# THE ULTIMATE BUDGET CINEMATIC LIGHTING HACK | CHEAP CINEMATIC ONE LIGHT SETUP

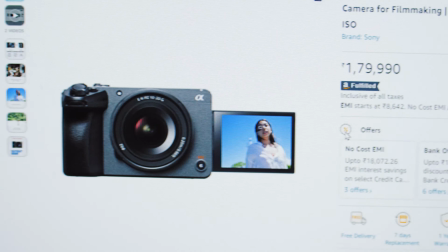0s
So you just spent all your money on a new camera or an iPhone thinking that finally your videos would look better. Which don't get me wrong, it will but it's actually the lighting that will make your videos look much much better.
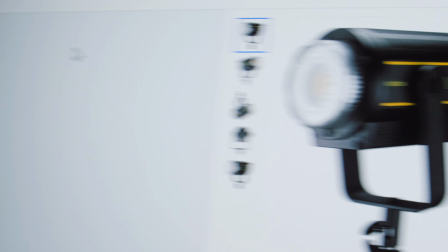12s
Now with the sheer number of options that you get for lights and their prices is quite overwhelming.
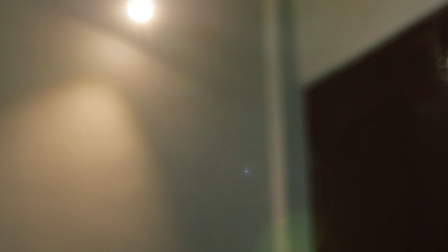17s
Especially now since you have very little to no budget left for lights. But not to worry, even with just one cheap light you can completely change the look obviously.
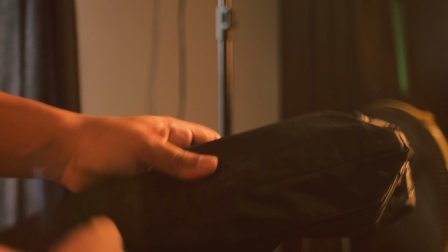27s
But how? Now, this is the Sonia Porta light which is roughly around 1000 rupees. But don't be fooled by its price, it's powerful enough to replicate sunlight. Now the placement of the light.
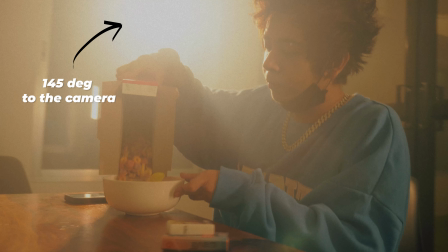42s
Basically, where exactly to put the light? It's simple, just put it 145 degrees to the camera and put the subject in between.
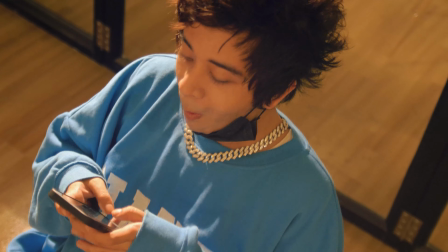48s
The white walls in this scene came in handy acting as a reflector, giving a subtle fill to the subject.
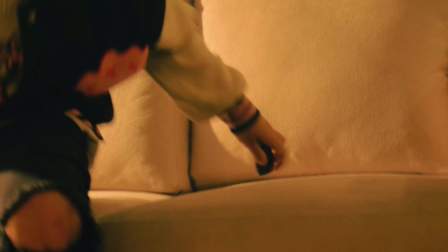53s
But you can also use a reflector instead. But you won't always be lighting a breakfast scene, right? Instead, you might be lighting a dark room with bullet holes, with kidnappers bringing in people to torture. Basically a sasta kidnappers dungeon.
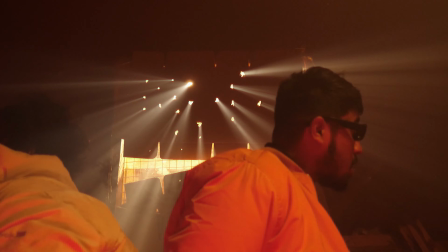68s
So in this scene, I've put the portal light just behind the window where I attach cardboards, making bullet holes in them.
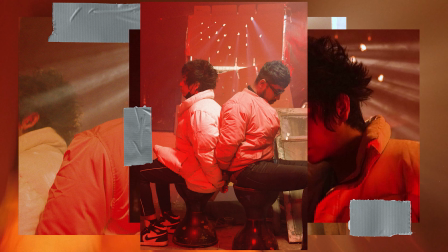75s
And with a little haste, you can make the light raise this thing through the bullet holes to really sell them.
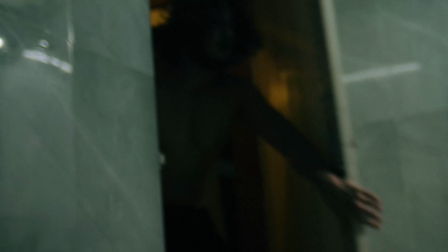81s
Now, how do you light smaller tighter spaces with just one light where you don't need that much light intensity and spread?
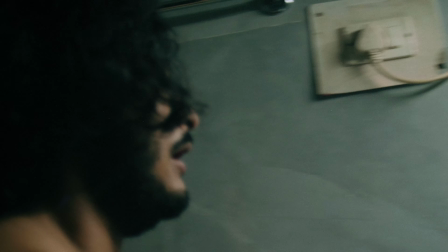88s
Let's say a bathroom and also you want a moody dramatic scene where as if the person is having an anxiety episode
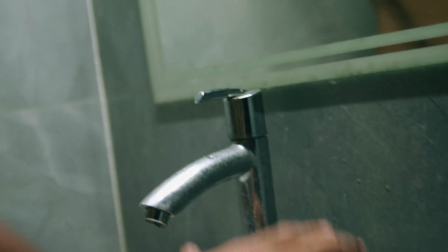97s
Well in this scene I'm using the existing light that is already present in the bathroom Making
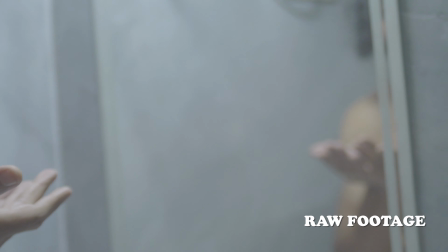101s
sure the light is just above the person commonly referred to as overhead lighting This gives
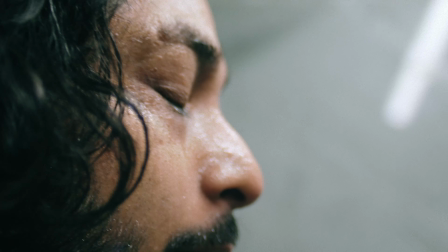106s
a very dramatic look to the subject, making distinct shadows underneath the eyes and nose. But to make it even more intense, you can put the light just behind the subject, almost silhouetting them. But now, how do you get cinematic video without using any lights, with just a DIY promise filter? More on that in this video. See you on the next one.